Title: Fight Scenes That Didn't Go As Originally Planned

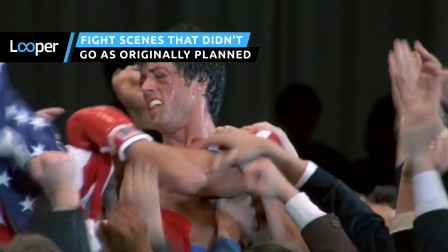A dark lord wiped out by CGI, a heavyweight star saved from death in the ring,
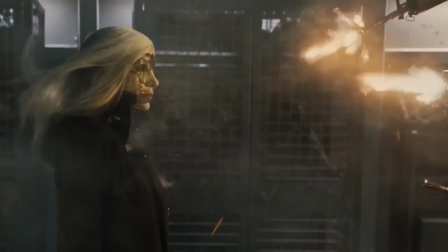a martial arts icon replaced by a cardboard cutout. These are the fight scenes that didn't go as planned, for better or for worse.
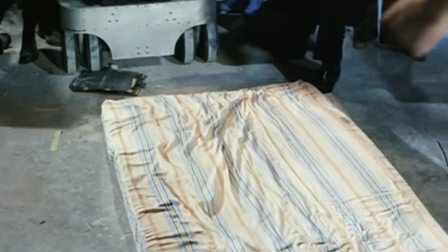Technically speaking, Game of Death was Bruce Lee's final film.
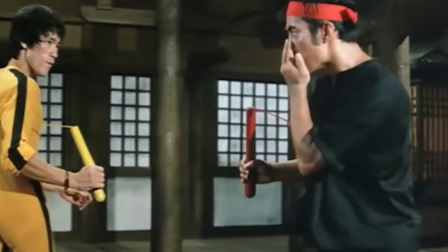Released posthumously, it tells the story of martial arts star Billy Lowe, who must fake his own death to find out who's trying to kill him.
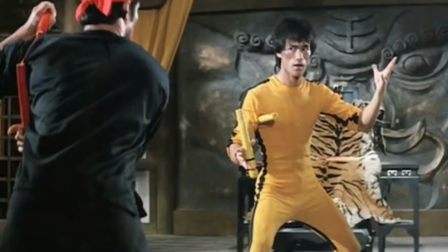Around 40 minutes of footage were shot before Lee passed away in 1973, but when the movie was finally released in 78,
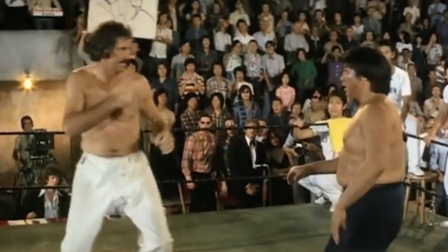only 11 of those minutes actually made it into the film.
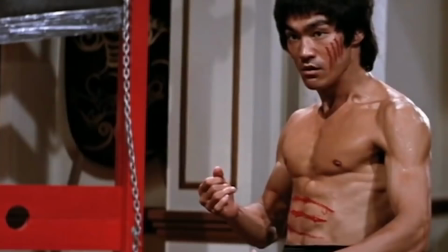Sadly, this means that most of the fight scenes featured throughout the movie didn't involve Lee at all.
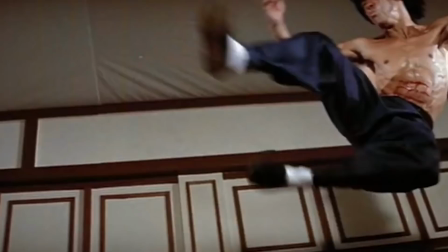Enter the Dragon director Robert Klaus was the man brought in to finish the movie after Lee's death,
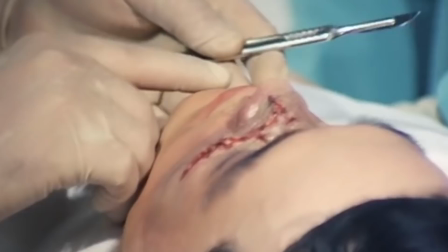and he He spent most of his time finding inventive ways to not show Lee's character.
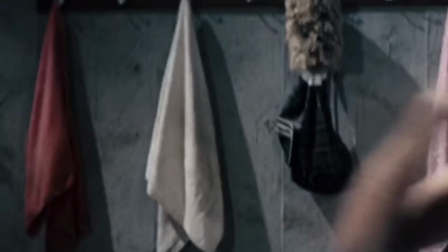Several doubles filled in for the fight scenes, including martial artist Yuan Biao, who had previously doubled for Lee in Enter the Dragon.
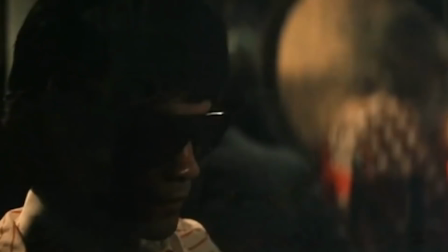As for the rest of the movie, most of the time Lee's character is wearing disguises, hiding in the shadows, or has his face obscured.
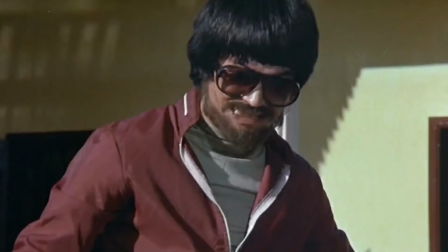One scene infamously includes a cardboard cutout of Lee's face pasted on a mirror. her.
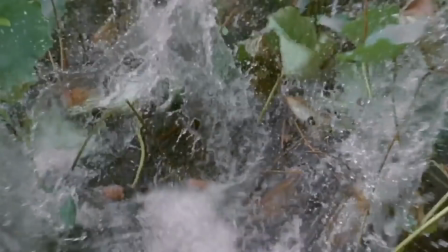Most importantly, nearly every fight scene features a different actor pretending to be Lee, and it's painfully obvious, too.
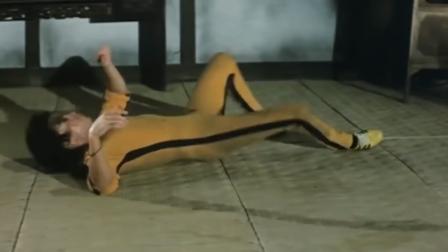Nobody can quite move like Lee, and it's clearly impossible to replace a bona fide martial arts legend.
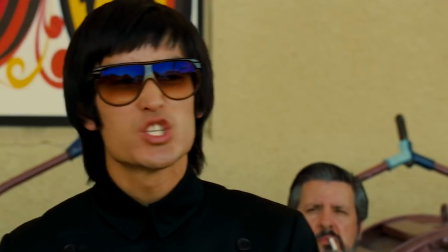One of the most frequently discussed scenes in Quentin Tarantino's Once Upon a Time in Hollywood is the fight scene between Bruce Lee and Cliff Booth.
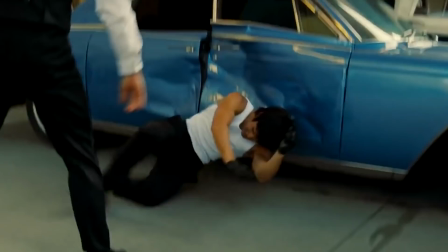The two square off in a two-out-of-three-falls fight. Lee picks up the first knockdown.
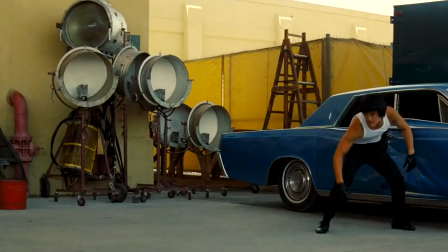Booth picks up the second, but they're interrupted before they can finish their match. However, this wasn't the fight scene planned in the script.
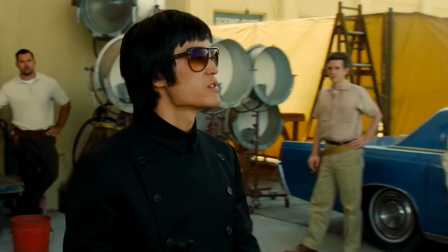In fact, the scene played out this way because all parties involved held Lee in too high of a regard.
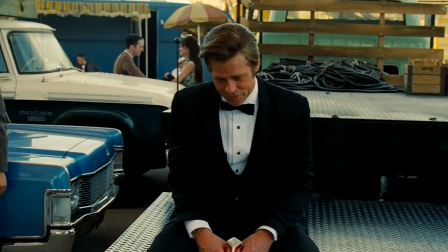The third fight was originally going to be much longer and more competitive, with Cliff picking up the victory via a cheap shot.
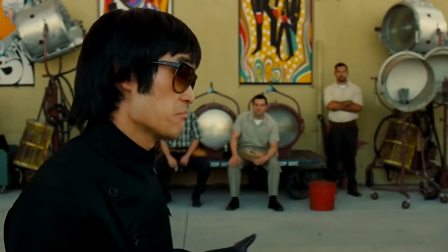The goal wasn't to show Lee is weak, though. It was to show how Booth operated and made him more credible as a fighter for the audience.
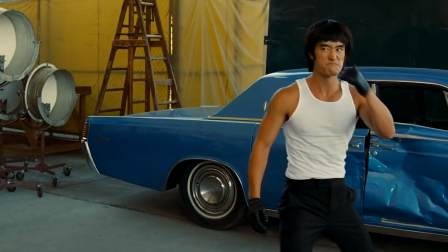It is, after all, the first time we see Booth throw down in the movie, and it's arguably his only fight against someone trained for one.
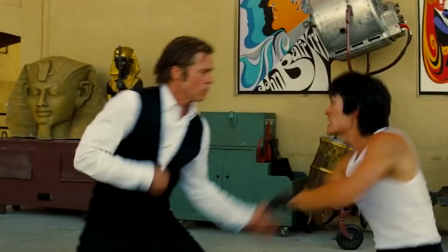However, Brad Pitt and stunt coordinator Robert Alonzo had reservations about Lee losing, given his hollowed place in entertainment history.
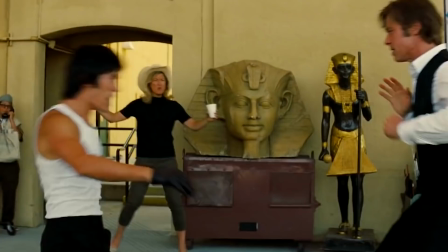Alonzo had Pitt and Mike Mo trained for months on the scene, trying to find a way for Lee to lose without tarnishing his image.
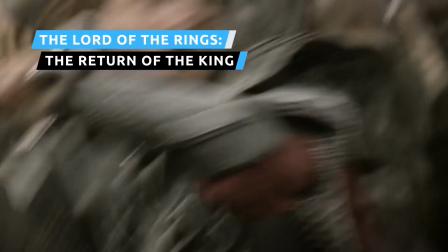Tarantino eventually decided to have them interrupted, with no winner declared. The climax of The Lord of the Rings,
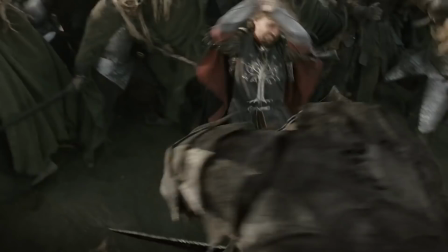The Return of the King finds Aragorn facing off against a giant cave troll during the big battle outside the Black Gates.
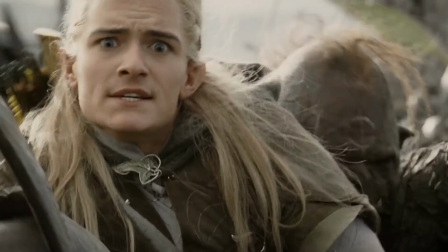It's a pretty great fight, but it's hardly the main attraction. That's probably because this scene wasn't in the source material,
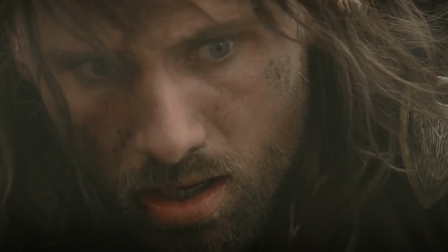wasn't originally shot that way, and, most importantly, wasn't supposed to happen at all.
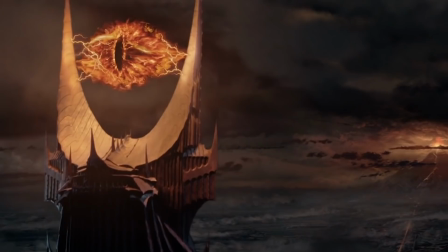When wrapping up the trilogy, the creative team behind The Lord of the Rings had two thoughts.
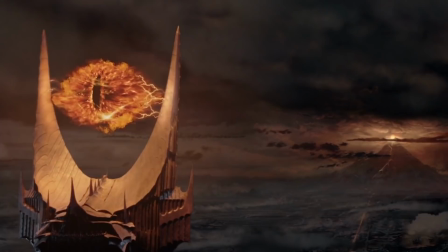First, Sauron needed to appear in some physical form besides the Great Eye.
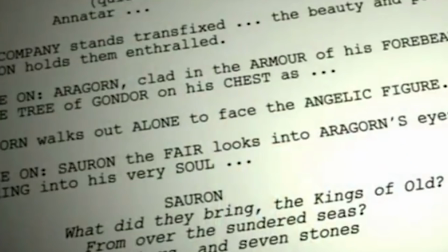Second, Aragorn needed to fight Sauron in some way in order to fulfill his personal journey.
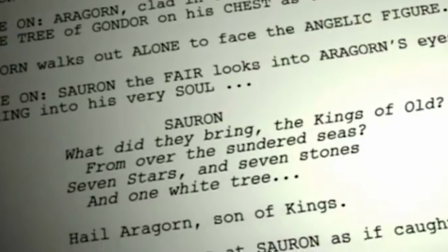That's why an entire sequence was scripted, storyboarded, and shot in which Sauron shows up before the Army of the West.
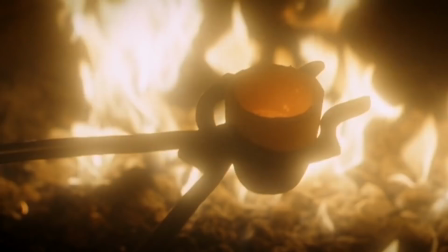A blinding white light appears, and Sauron appears as Annatar,
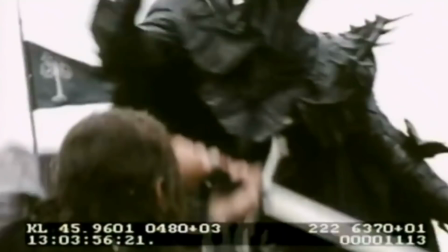the angelic form he took when he tricked the elves into making the Rings of Power before taking his true form and fighting Aragorn. But the filmmakers soon realized this scene just wasn't working.
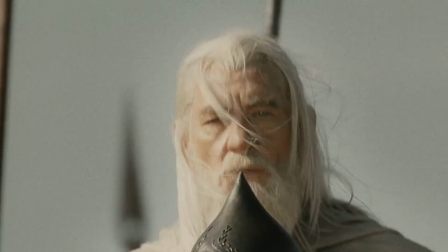It detracted from Sam and Frodo's struggle in Mordor and undermined Aragorn's role as a self-sacrificing military leader. It also looked like a clunkier fight than they originally wanted. And we thought, what's a worthy foe for Aragorn if it's not going to be Sauron?
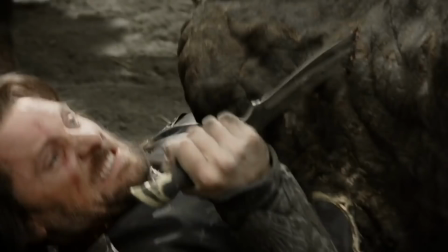And we thought, well, a troll, a big, mean, armored troll.